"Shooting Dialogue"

Dialogue scenes are the bread and butter of realistic narrative filmmaking. We all have our favorite dialogue scenes.
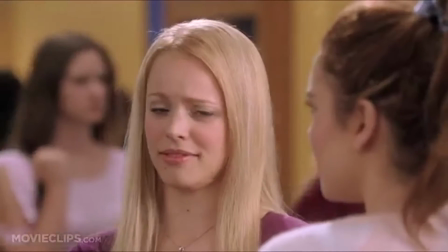22s
Often we're not thinking about how these scenes are made while we're watching them because our mind is on what the
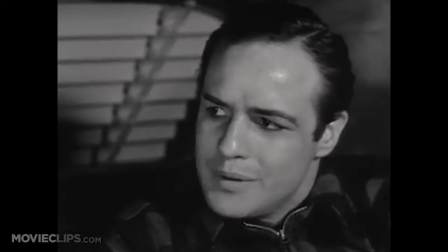26s
characters are saying to each other and how this conversation is affecting the story of the movie.
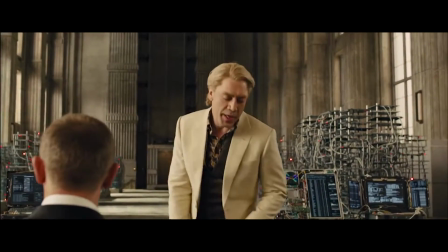32s
That's a sign of how well made these scenes really are. They are transparent.
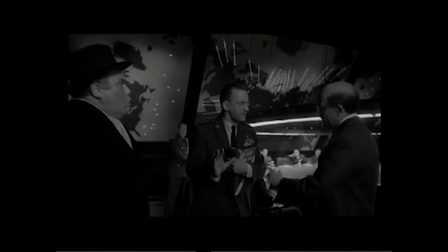37s
And yet shooting these scenes yourself in a smooth and convincing style can be difficult if you haven't learned the rules.
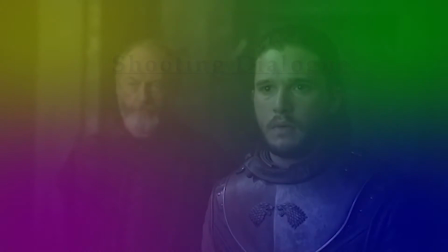43s
So that's what we're going to talk about in this video. This discussion will have three main topics.
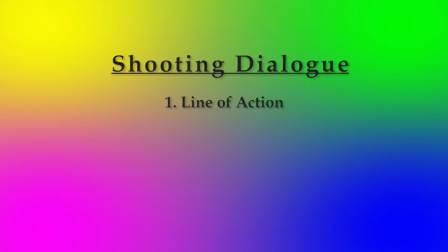48s
Number 1, line of action. Number 2, shot composition. And number 3, putting the sequence together, pre-production and editing. First of all, we need to talk about the line of action and the 180-degree rule.
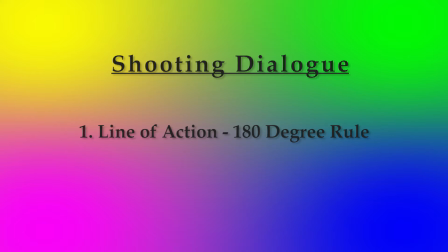67s
This concept will help us figure out where to place our camera to best represent the scene.
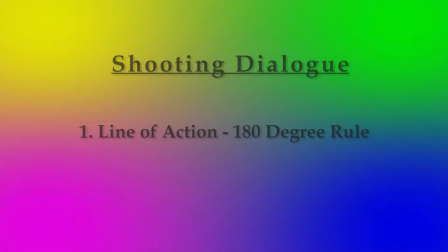72s
Let's take as an example the most basic dialogue scene possible, a dialogue between two people.
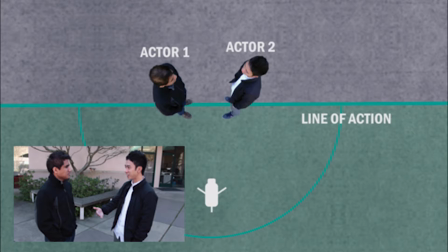78s
If we imagine two people looking at each other while they talk, then let's also imagine an invisible string connecting them. Next, we'll imagine that line extending out beyond them to encompass the entire space they're in, and then we'll have what's called a line of action. We'll now use that line of action to structure the sequence of our scene.
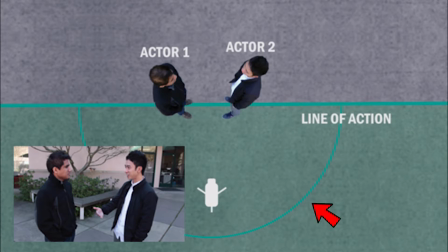102s
Once we have a line of action, we can then imagine an arc on one side of the line. The arc can only be on one side, and I'll explain why in a minute. It could technically be on either side of the line, not both,
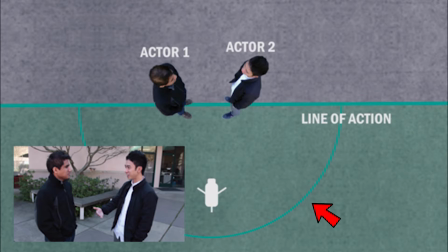114s
but generally it will be clear which side you'll want to use because one side will look better for composing shots and/or will have more space for the camera setup.
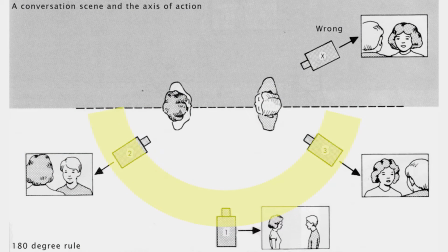123s
Now that we have the arc, we can place our camera anywhere along the arc. There are two simple rules for doing this. First of all, once we decide which side we're using, we cannot cross the line to find a position to shoot.
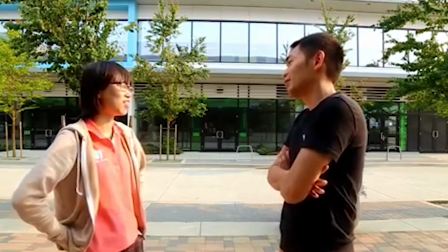136s
This will result in the characters abruptly shifting positions in the frame and is called breaking the 180-degree rule,
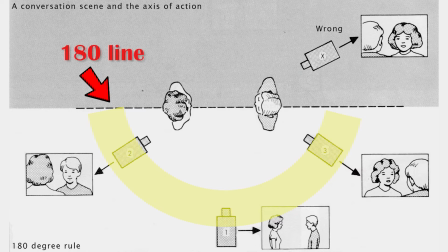143s
as the line is sometimes also referred to as the 180-degree line. The second rule is that the camera must move a minimum of 30 degrees along the arc between each shot that will be cut in sequence with the one before it.
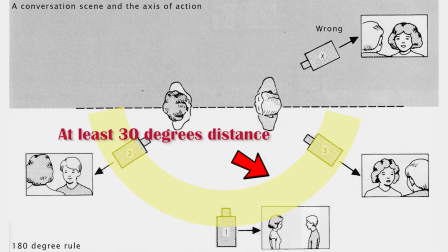155s
In order for a cut to feel motivated, each shot must be composed sufficiently different from the one that preceded it. Now we know where we can place the camera, what exactly is it that we're shooting?
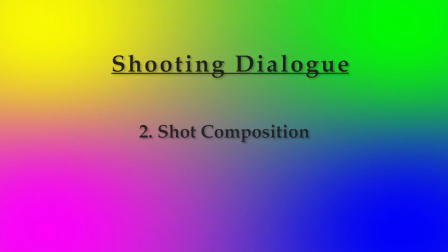167s
So we come to our second topic, shot composition. Let's look at the different types of shots that make up a dialogue scene.
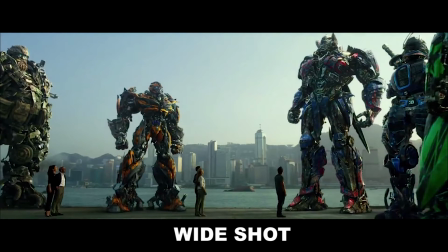177s
This is a wide shot. It usually shows all the people in a scene and their surrounding environment. It conveys the maximum amount of information for the entire scene. We can see the entire bodies of our characters, and therefore their postures, poses, and gestures.
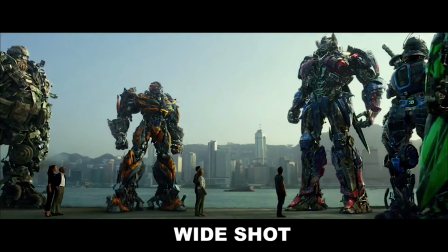192s
Their physical disposition can sometimes tell us just as much or more about their character as seeing their faces in close-up or hearing their lines.
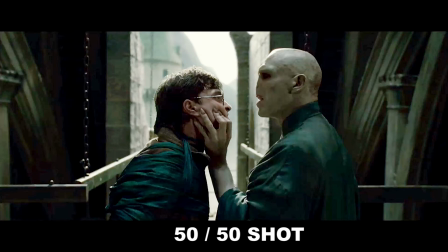202s
This is a 50-50 shot. It's a type of wide shot. We learn less about the surrounding environment in this shot, but have a closer view of the relationship between the characters.
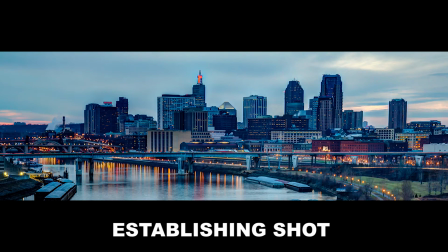213s
There are other types of wide shots like establishing shots, which show a setting or location from an aerial perspective, so we get a grand sense of geography.
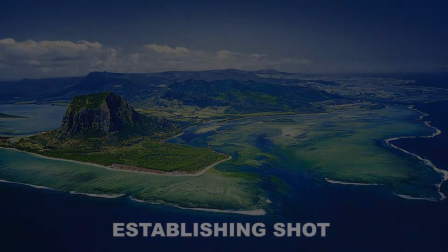221s
Establishing shots tell us that this is where the movie is taking place. This is a medium shot.
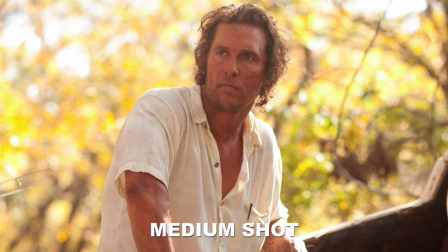227s
It shows just one character, and usually starts a little above the head and goes down to somewhere just above or below the waist. By getting closer to just one character, we are getting closer to understanding their state of mind better, and yet we can still see most of their body, which also gives us an idea of their physical positions and gestures.
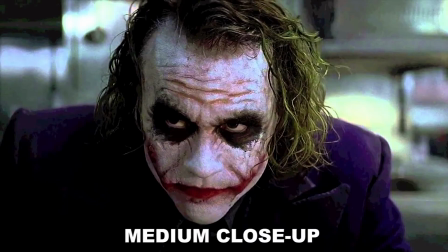246s
This is a medium close-up. While we can no longer see his entire physical presence here, we can see his face really well. Once the conversation becomes intense, this type of shot will be used often.